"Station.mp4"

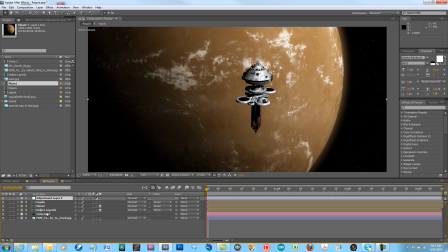12:11 So it'll modify this star field, it'll modify the planet, and modify Regula, the space station. So what I want to do is add a glow to this to try to highlight some of the brighter portions of the planet here, and also maybe kick it up a little bit on here on the space station.
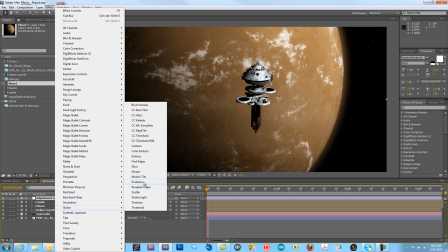12:30 So we'll go Effect, Stylize, Glow, and instantly you can see it just kind of blew everything out.
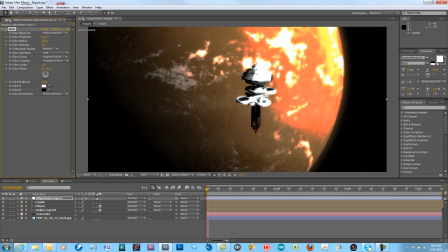12:38 I really want the radius really big because I want this to kind of blur together, and as you can see,
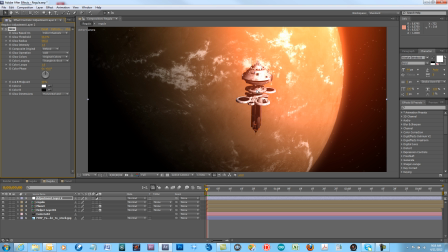12:45 depending on the look that you want, you can end up getting some pretty neat color gradients, which is a really nice side effect of using glow.
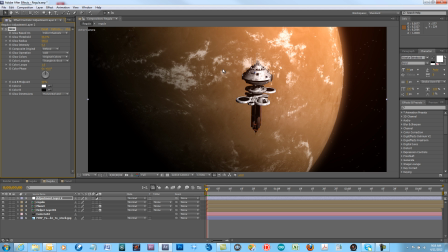12:53 It's a little intense though, so we can probably dial that back at 0.25, and you just get a little bit of glow up here, kind of a reddish orange, which is pretty neat. You can also adjust this by increasing the threshold. So right now, anything that is 60% pure white will glow.
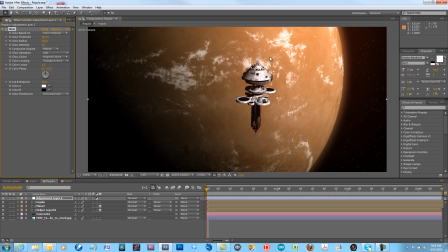13:11 Anything in the 60% below, 59% below won't. So if you increase this, it will only limit the glow to only the brightest areas. And then you can, play with these other settings if you want to bring that glow back up.
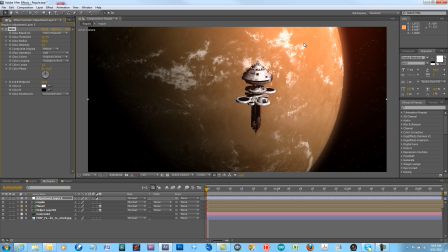13:29 And that's pretty cool. I like that. So what you can see here is the glow on the planet is actually bleeding over top of the space station and causing the colors to kind of blend together and meld, which is I think a pretty cool look. You're also getting some bleed into space, so it makes it look like the atmosphere is kind of casting some light out here too.
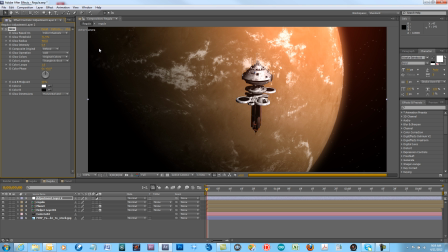13:49 So I think it's coming off a little bit too bright there, and we'll just punch that back a little bit. Okay, now one last thing that you can do is if you think the image is too saturated,
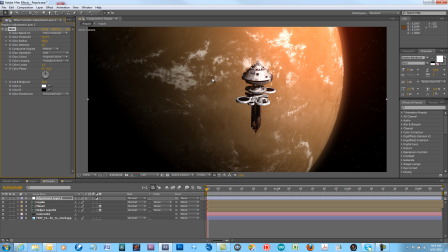14:06 which oftentimes renders coming out of 3D programs are, there's another handy little tip.
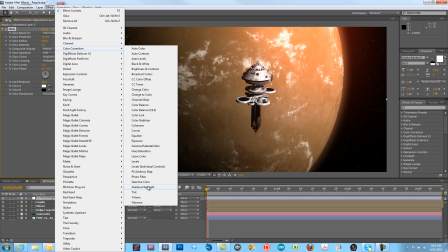14:11 You can choose Effect, Color Correction, Tint, and what this does, it basically maps everything to black and white.
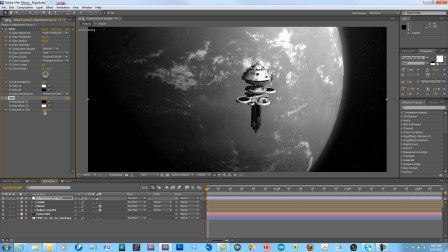14:17 Then using the amount to tint, you can really tweak the settings and pull it back to kind of the saturation level that you want. You could use hue and saturation, but I think tint does a little bit better job.
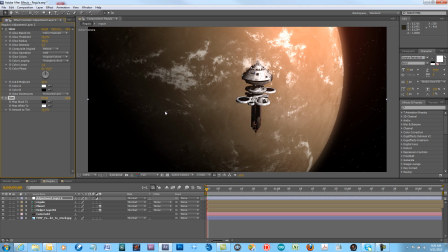14:34 So there you go. There's also a lot of other things that you can do. For example, like I threw some film grain on our last project render, which ties things together a little bit better too.
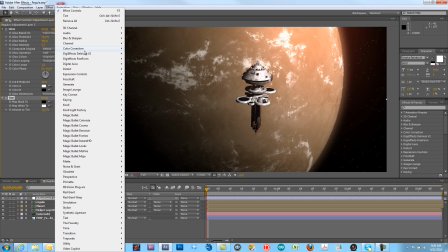14:46 Doesn't make it look so clean and neat. And the way you do that is hit Effect, let's see, Noise, I believe, Noise and Grain, Add Grain.
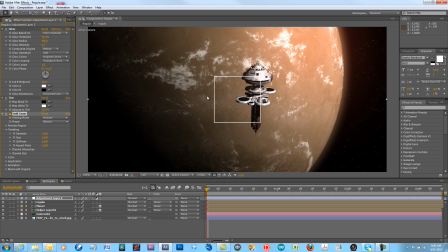14:54 You'll get a little preview image right here in the middle because it takes a while to render. You can change the viewing mode from preview to final output, and then it adds grain across the entire thing. You can see the default is really grainy. We don't really want it that much, so you can decrease the intensity maybe down to 0.3,
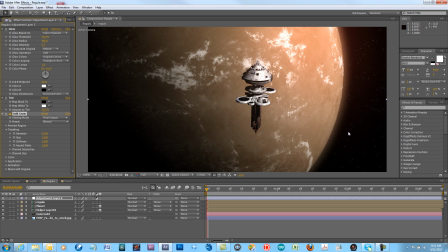15:15 and you'll introduce just a little bit of artifacting. You can see here in the glow, you can see you got a little bit of artifacting, and as this plays through on a render, it'll just have that little bit of faint film grain,
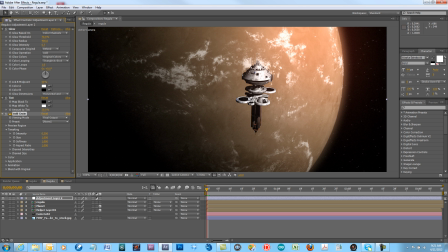15:28 which will make it look like something that's more realistic as opposed to a render that's really way too clean to look like it was shot on film. Also, you can see in the dark areas you're going to get much more of the grain than in the light areas. So anyway, I hope this made a lot of sense.
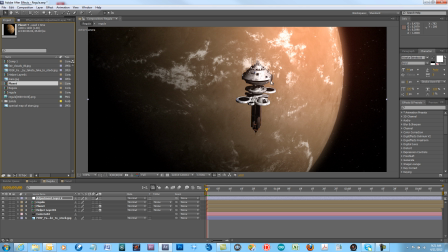15:45 One of the things I was talking about to you was using Luma mats, and I've rendered out a, let's see, regular one. I thought I rendered those out. Hold
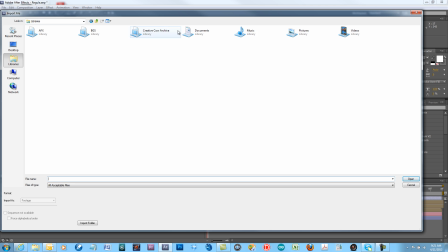16:03 on. Bear with me here.
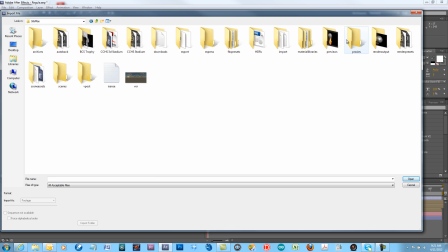16:10 3D Max.
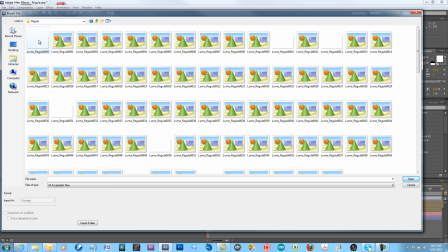16:17 Yeah, Luma.